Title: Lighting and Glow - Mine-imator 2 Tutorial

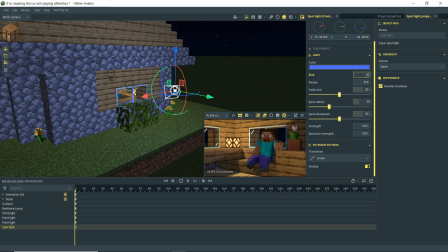[8:08]
And of course we can adjust certain things, like let's say we want the size to be a little bigger. If we go up to 4 or something like that, this is a pretty subtle effect, but kind of just soften those shadows a little bit because the moon is quite a distance away.
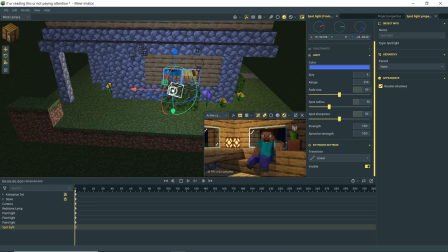[8:21]
We can adjust a lot of these settings, but it really depends on, you know, how your spotlight's set up, where it is, and how it's angled and all that stuff.
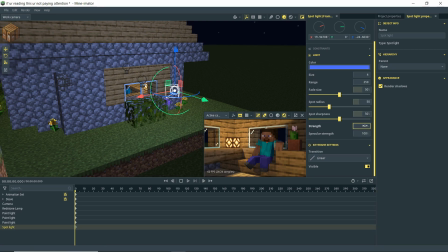[8:27]
But I think we're getting a good enough effect here. We could adjust the strength. Let's see if we go up to 200%. You'll see it's a lot brighter out there. And if I go to 50%, you can see this is a much subtler effect, more subtle effect. I think 100 is actually not bad, but it does look a bit strong.
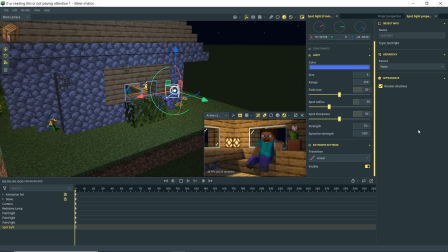[8:44]
Let me see if I go to like 75. That's not too bad. We can adjust the color here. Maybe I want it to be a little bit darker. We don't necessarily have to have it be a bright blue. We can subtle that effect a little bit. So let's just call that done for our lighting setup for now.
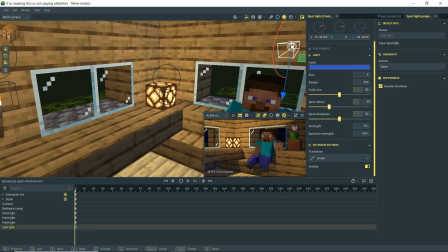[9:00]
Let's go in here, and what I want to do is make this lamp a little more realistic. You can see that it's just kind of there and it's bright, and that's great. But under the appearance tab here, we can go down here and we can enable glow.
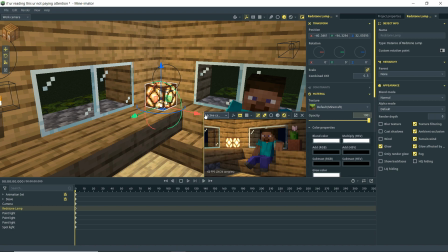[9:13]
Oh, we turn that on. You can see that it's actually glowing a bit. Let's turn this up here so that we can see things a little bit better.
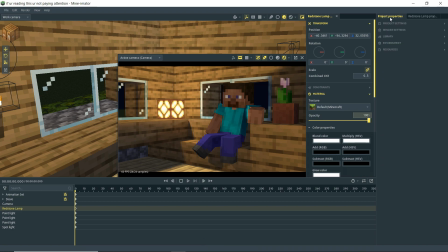[9:20]
And what I'm going to do now is go to Project Properties. We're going to go to our Render Settings. We're going to go to Custom. So if you watched the last video, you may recall a lot of these and what they do. I'm going to just turn on Ambient Occlusion. We're going to turn on Indirect Lighting. Boop.
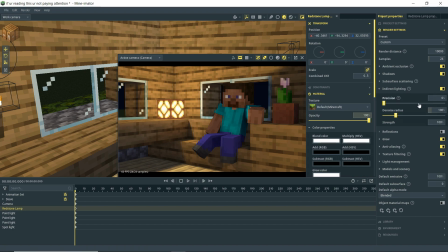[9:36]
Get a little bit more of some light bounces there. And I may want to actually adjust the precision and maybe the strength a bit. Let's see what happens if we go to 200. Maybe we'll try about 400% on that. I don't know. I think it looks okay. It's a very subtle difference, but, you know, we'll go with that.
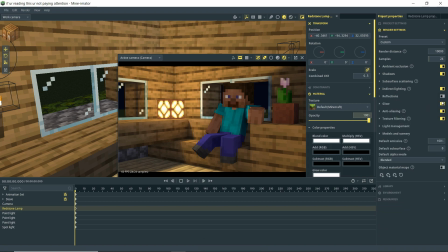[9:54]
And to the meat and potatoes here, let's go down to glow. We do have glow enabled. If I turn that off, then you won't see it, but we have glow enabled. Bring it down, and I'm going to enable secondary glow. Boop. You can see there, so that's really intensifying it, but I don't really feel like it's really glowing the way I want it to.
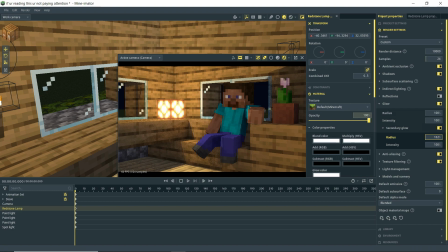[10:12]
So I can adjust the setting, like the secondary glow, and I feel like the secondary is really giving us more of the glow of the interior here, and I want to see more of the outside. So I'm going to adjust the radius of the initial glow, and I'm going to make it big.
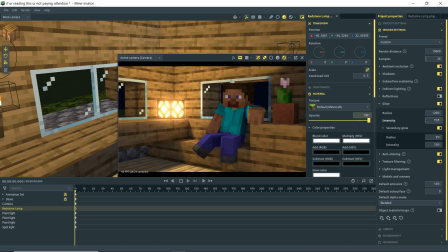[10:27]
Let's try like 1200. And now I'm going to change the intensity here. Let's see if we go up and down. It's not too bad there. Maybe I'll just try like maybe 125 on the intensity for the initial glow. Down here on our secondary glow, I'm going to change this.
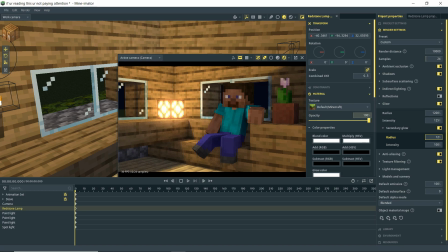[10:45]
Maybe we want to just give it a little bit more like a subtle kind of flare there. So it's like 10% maybe, and we can adjust the intensity of that. Maybe around 35, 40% looks okay there. So to me, you know, we can adjust these settings and play with them more, but I'm not going to take up time just playing with it.
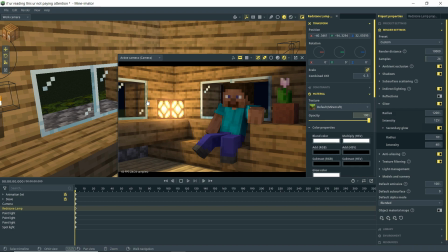[11:04]
So we could probably achieve a better effect, but I like this because we got a lot of kind of surrounding glow, but also some more intensity in the light itself. So if I turn that off, that's our kind of just dead bright light in the scene. Turn on glow, boom, we actually have a little bit of an atmosphere here.
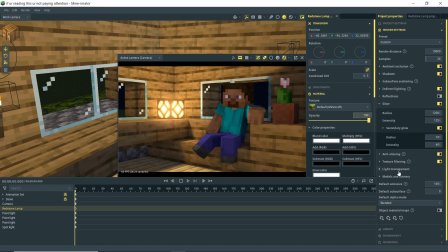[11:21]
So I'm going to call that pretty much done on our lighting and our glow in the scene. Now there's two other things that we need to focus on in terms of the actual final result that we're gonna get, and one is samples, as you may recall from our previous video, and our shadows.
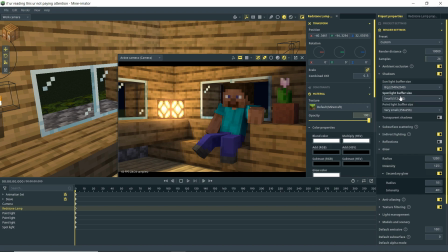[11:38]
So if I drop down shadows, you'll notice that the spotlight and the point light are very small buffer sizes, and since we're only using those types of lights for our scene, we want them to be bigger buffers. So what I'm going to do is actually render this out with a couple of different settings and show you guys what the difference is.
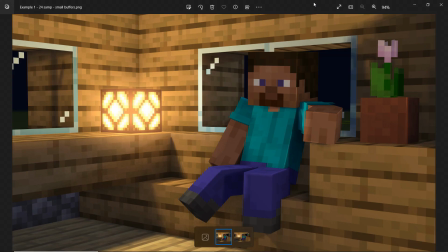[11:56]
So here is the first render, and this is with the default settings that we had. This is 24 samples with like small and very small buffers on the point light and the spotlight, and you can see here we've got a decent looking scene. It's not too horrible.